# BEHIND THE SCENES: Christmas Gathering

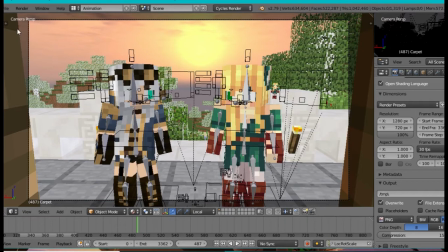okay so this is the thing you so I don't know so up here whenever I play the video it's at like one point something frames per second that is how bad it goes because I because of this laptop and because I've been playing and because of OBS and blender at the same time
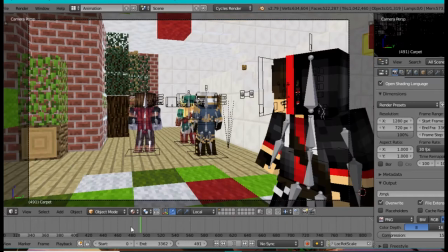so it gets slow but it's alright so if I play it everything jumps to the next shot now
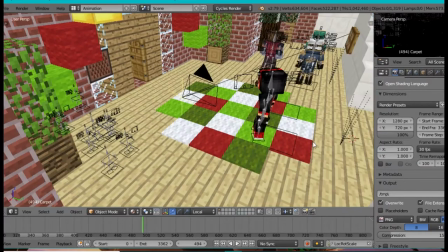the way I handle animations I usually make the camera move more
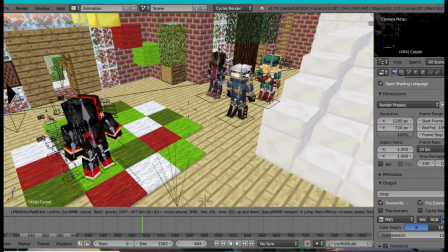so hold on Let me go to a specific shot.
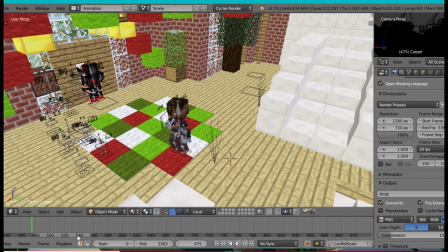That was weird. Oh, you know... Okay, you know what?
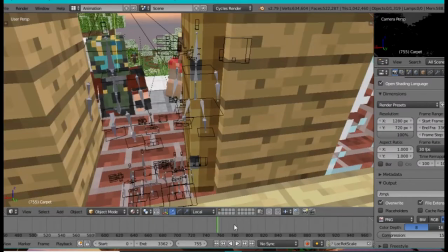Oh, let me explain this for a sec. So, see how, like, these two characters are moving weirdly?
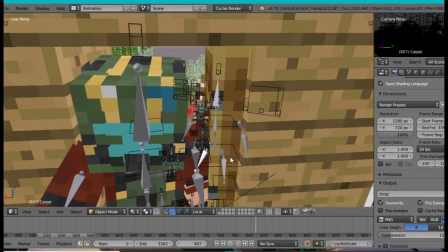Like, sliding and stuff. And McCree's just waiting. But that's okay.
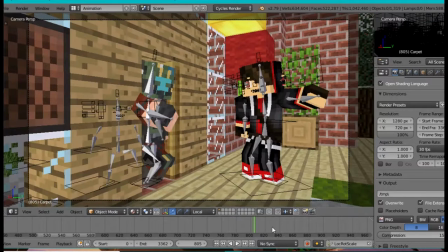Because as long as they're... Hold on.
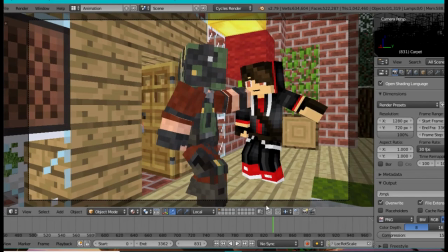You can see the bones, but still about their actual thing as long as they're out of the camera shot
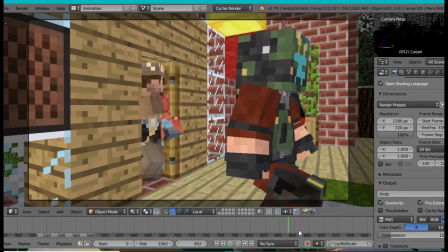It'll feel like that they're still walking up the stairs and like not stopped all sudden
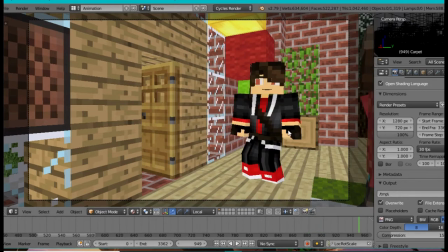Like see like they're walking past the camera and walking past me in actuality They just stopped moving And I continue to move but only because they're out of the camera shot and
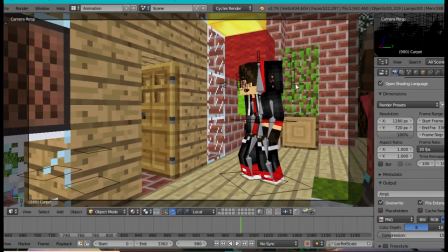it'll just and it'll tell people that they're still walking yet
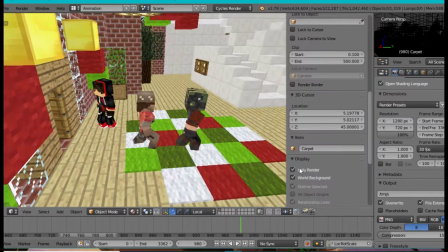again uh just to put in less work but and good time saving
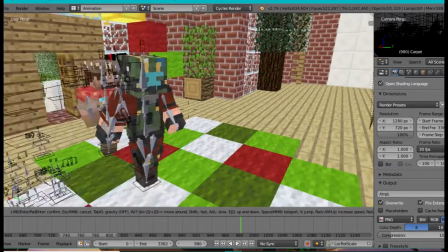i don't know it's me but you can think it otherwise all
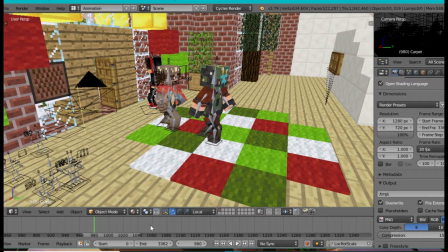right so the part where i'm talking about the movement and characters and stuff.
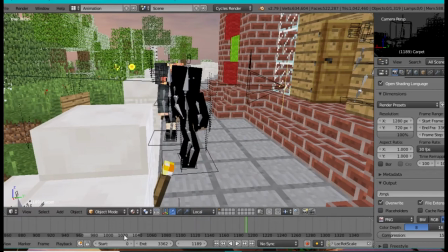Oh wait, let me explain this. Nope,
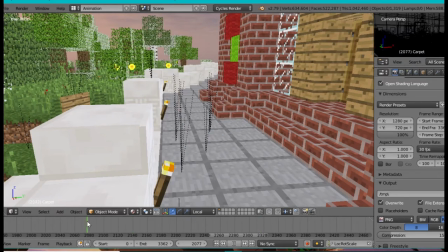that's... yeah that's Monika and Atsuki, I'll explain that in a sec. Going to part of Archimage in the spin town. Okay, I think I'm way back.
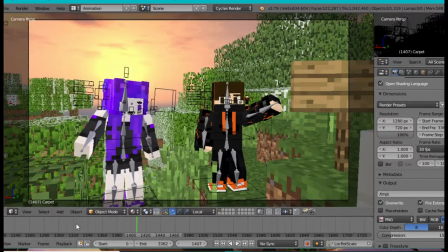Okay, never mind. Okay, so we go to the area where I shake Spintown's hand.
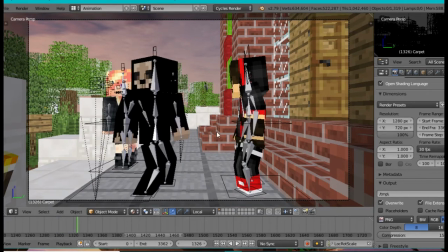I would usually, I would sometimes leave a little pause so that the shot or moment or thing, movement, doesn't like move on too fast. Like, it's good to have a little bit of a small pause between
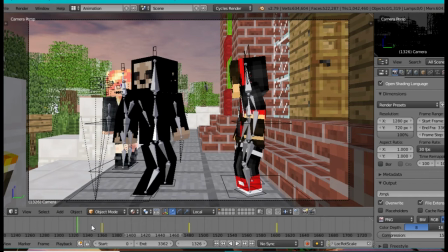scenes so that your animation doesn't go fast or too fast.
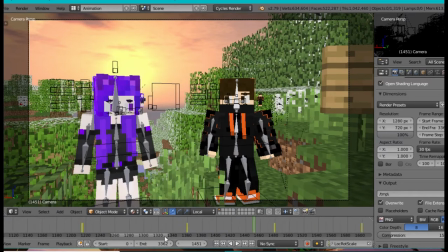And so hold on. So I was planning to go into the video editor but since I'm spending so much time I don't have time but I'll explain I've done with video editing and stuff.
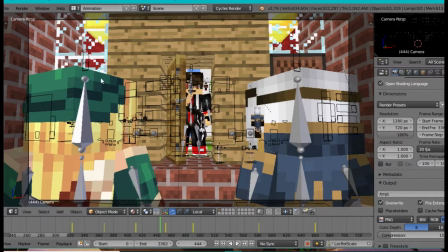Okay so the part where these were Connie and Jordan, girl Jordan, entered the house.
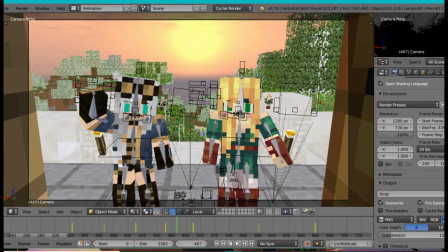This part kind of went on too fast, unfortunately. Even though I was following like how much seconds are supposed to be, but that that this these parts kind of went on too fast and I was forced to like slow it down
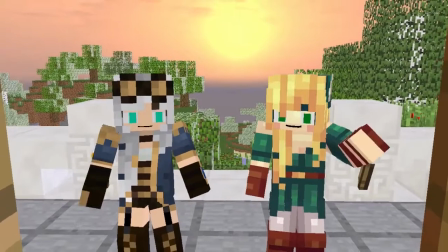on the video editor which moved a bit laggy but that's the only way I have to slow it down.